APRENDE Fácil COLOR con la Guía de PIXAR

Y no solo es por la armonía que genera en varias escenas Sino que de todas maneras cuando vayas a ver el trailer o si ya
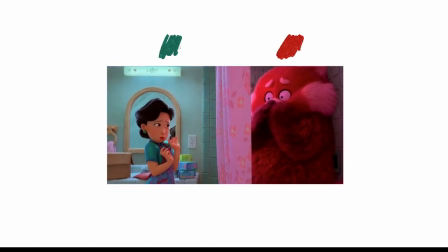has visto la película te darás cuenta que hay polos opuestos Tanto la mamá como la hija Una está en la etapa de adultez, otra está en la etapa de la adolescencia y no se entienden bien La protagonista representada por el color rojo y la madre
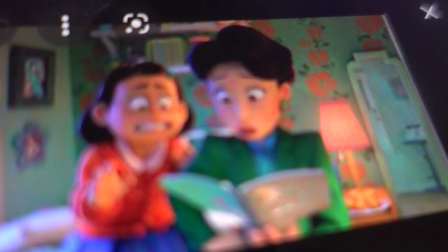representada por el color verde Que para ellos representa lo que es la calma y el rojo un poco más la tensión,
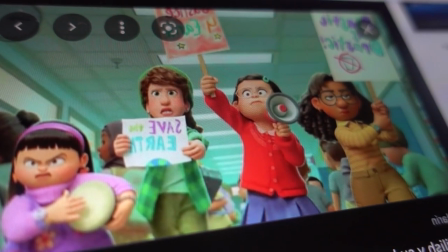rebeldía, fuerza En casi toda la película va a estar la protagonista con ciertos ambientes verdes para equilibrar ello.
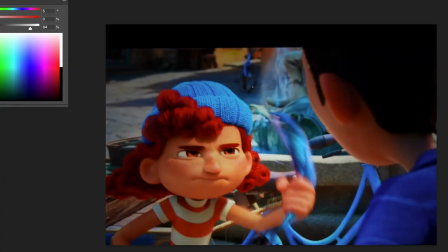Luego está la película Luca, en donde aquí tenemos a dos personajes que también son totalmente opuestos. Está genial representarlos por los colores azul y naranja que son opuestos entre sí.
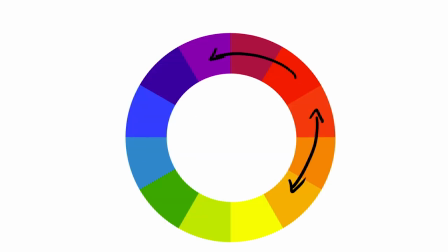Que son los colores que están juntos, uno al costado del otro. Y vienen luego los colores monocromáticos, que solamente es uno solo. y de ahí puede saturar o dar más brillo para crear variaciones en el tono.
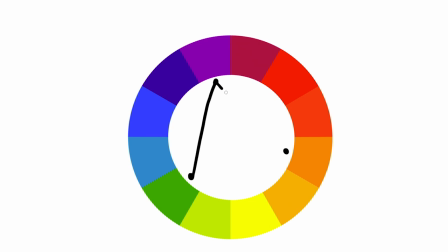Luego está la triada, que básicamente se forma un triángulo en el círculo cromático y también salen geniales paletas de colores.
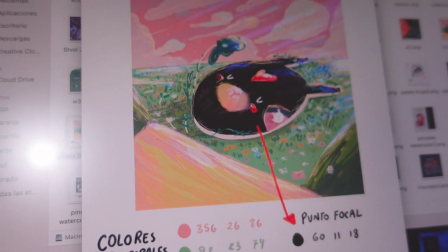Que esto básicamente nos va a ayudar a crear nuestro propio universo, identidad, carácter de los personajes, sentir diversas emociones también a través del color. Pero por supuesto en la psicología del color no todo es bonito, No necesariamente el rojo va a significar amor El rojo también puede tener su lado opuesto Su parte no tan buena que puede ser peligroso Puede ser cuidado
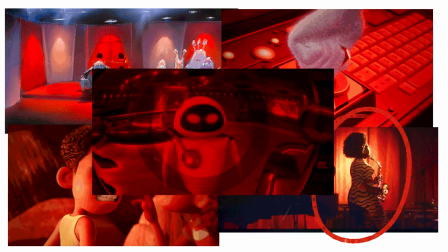por ahí Como en estas escenas que al principio lo estábamos chequeando También puede representar
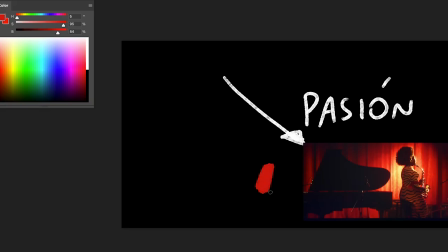lo que es la pasión Como aquí en esta escena de Soul La artista estaba tocando el instrumento Y por supuesto se sentía toda esa pasión Y que mejor colocar este tipo de color El color por supuesto también se va a adecuar al contexto, a la cultura, a diferentes países, entonces también hay que tener cuidado con ese manejo. Por ejemplo, si volvemos nuevamente a la película, por ejemplo en la cultura china, asiática, el verde significa lo que es salud, calma, limpieza, pureza.
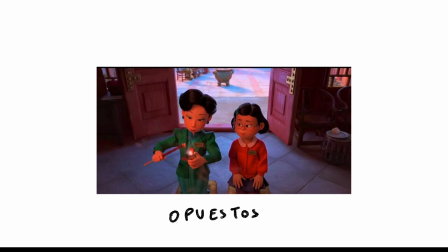Y en el contexto de la película, el verde actuó como una calma interior para nuestra protagonista. Entonces es importante tener en cuenta ese contexto. El azul puede notar tristeza, como vemos aquí en la película, donde se nota bastante una escena desaturada. El globo azul, que representa la tristeza del fallecimiento de su esposa.
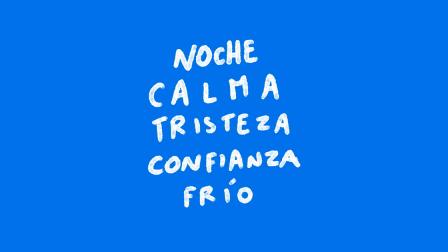Pero también el azul puede significar confianza, responsabilidad, noche, calma, fríos y más.
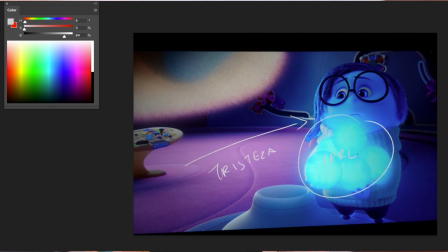Lo mismo pasa intensamente con el color azul y tristeza. Entonces sabemos que Pixar usa el color para emocionarnos, pero no solo Pixar, sino todos.
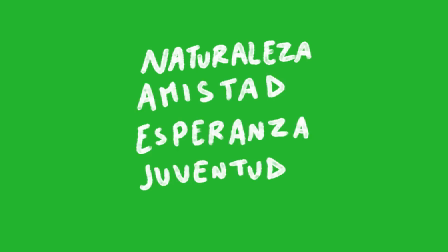El verde también aluda lo que es la juventud, amistad, frescura, naturaleza y esto también muy bien lo utiliza Pixar.
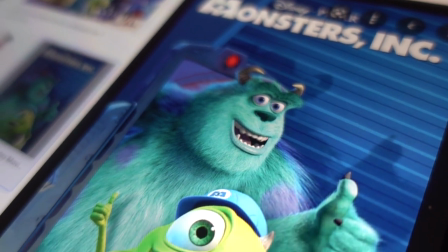Por ejemplo en Monster University vemos bastante en casi toda la película el color verde predominante.
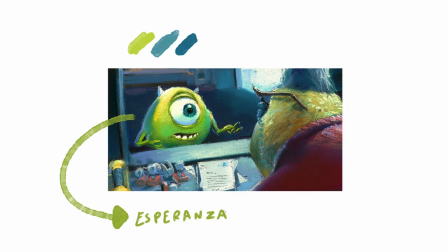Y por supuesto también de esperanza, también lo podemos asociar a nuestro protagonista Mai con la esperanza. Y por supuesto pasa lo mismo en Wall-E. Como el director habló también y mencionó que querían destacar ciertos elementos.